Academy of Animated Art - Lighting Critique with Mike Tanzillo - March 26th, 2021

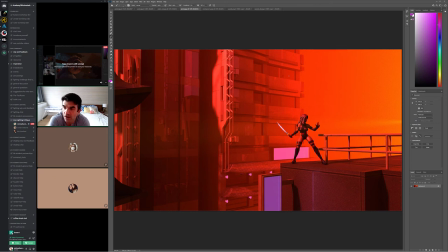1453s
I'm guessing it's more about the shader of the window itself. because i think i think that will because because now we're kind of getting into a blade runner type feel where there's like haze and there's color and like getting that color get some compliments inside those windows would be really good and the
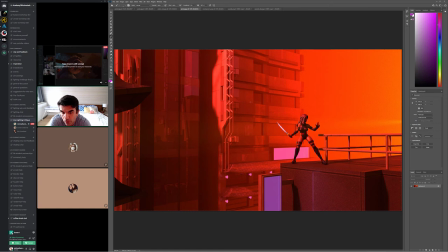1469s
other thing um that is very cool when you do that is if you can add some simple shapes in there or something to kind of break up because you don't want um the more and more i look at like i look at my my windows at night and i look at the other
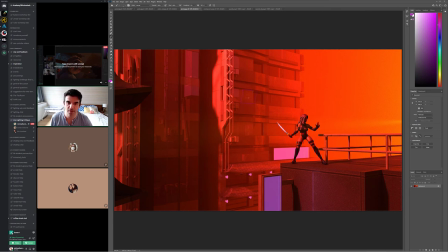1482s
buildings um you can just see that they're like you never you never just see like a solid color it's like you see the position of the light then you'll maybe see like a little lamp here on the window over here you'll see like you know someone still has their christmas tree up and
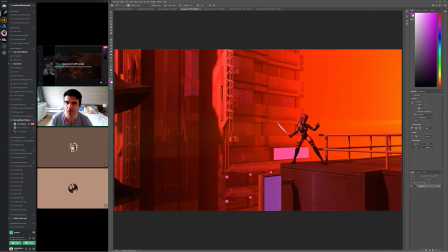1496s
like up over here it'll be like there'll actually be a desk lamp and then there'll be some curtains or something and like but there's more there's like some detail in there and you don't have to like fully you know model curtains or whatever you can just do simple shapes and just something to break that up. But overall, this has got like a much moodier feel to it now.
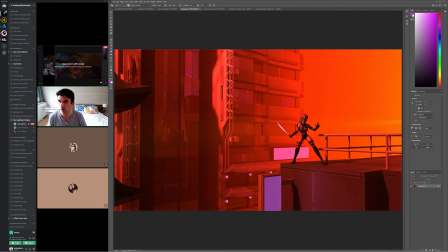1516s
But before going any further, I want you to take a look at that, possibly post to the help channels so we can help diagnose what's going on there. And like talk about like what you're trying and what you've tried to fix the problem. And I think that'll really help.
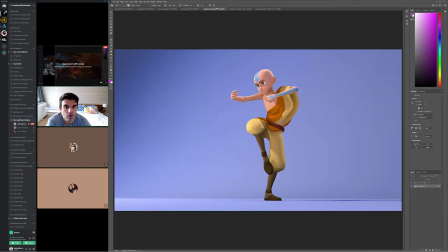1533s
All right, Montgomery, I think this looks really good.
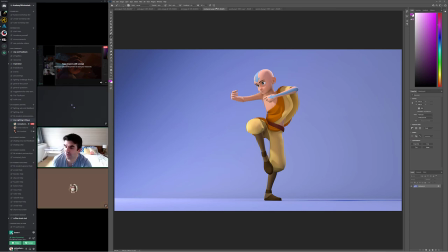1535s
Um, uh, yeah, I don't, I don't really have, um, I don't really have any other notes on this. I think, I think this, I think this ended up going, uh, really, really well. Uh, I think the, I think the character is looking really nice. I think again, first for first character lighting assignment, you killed it. So really great job.
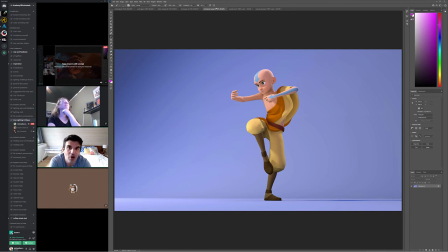1554s
I will, um, I will also add this and this one actually, uh, in song mix as well. Um, I'll go ahead and throw both of these into the additional...
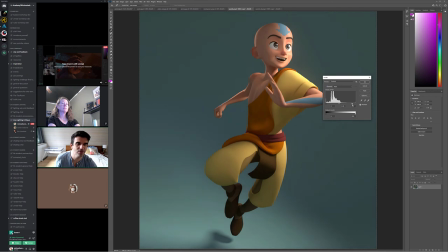1565s
Although actually looking at this one, Samik, I think there's like an inch of brightness more we can go.
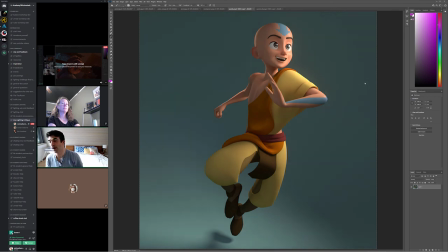1573s
Like just a touch. And that's it. But I wanted to bring this one up again with your previous version. And then when you guys are done with those, send those over. We'll get those added as well. And the other... Because the other thing too that I wanted to...
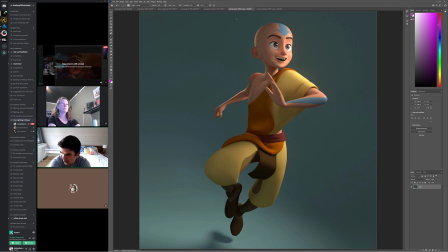1591s
uh, uh, call attention to was your question from yesterday, which was, cause yesterday I was, I was, I was, uh, just doing some paint overs and, and some, and some like taking them into Photoshop and just sliding values around. And you asked the question of like, is it good enough to just increase the contrast, um, in post?
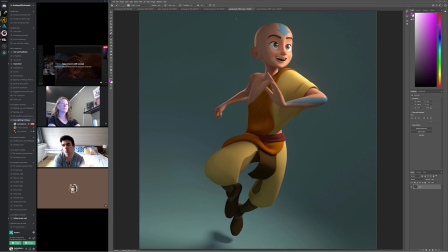1609s
And is that good enough? And sometimes yes, but, but with, with the value difference, like what I just did would be fine. Um, but the value difference that we were talking yesterday, um, comes with secondary elements, right? So when you increase the light value, uh, it's increasing the bounces, it's increasing some of those secondary looks to it.
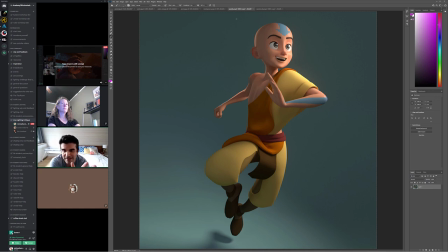1627s
That's increasing the reflections. It's increased, like there's some secondary things that happen in there that could be kind of crucial to, um, to how it looks. So, so if it's like a minor tweak, like again, like if you, if you're just, if you're just like making the saturation on the pants a little bit more than that's totally fine.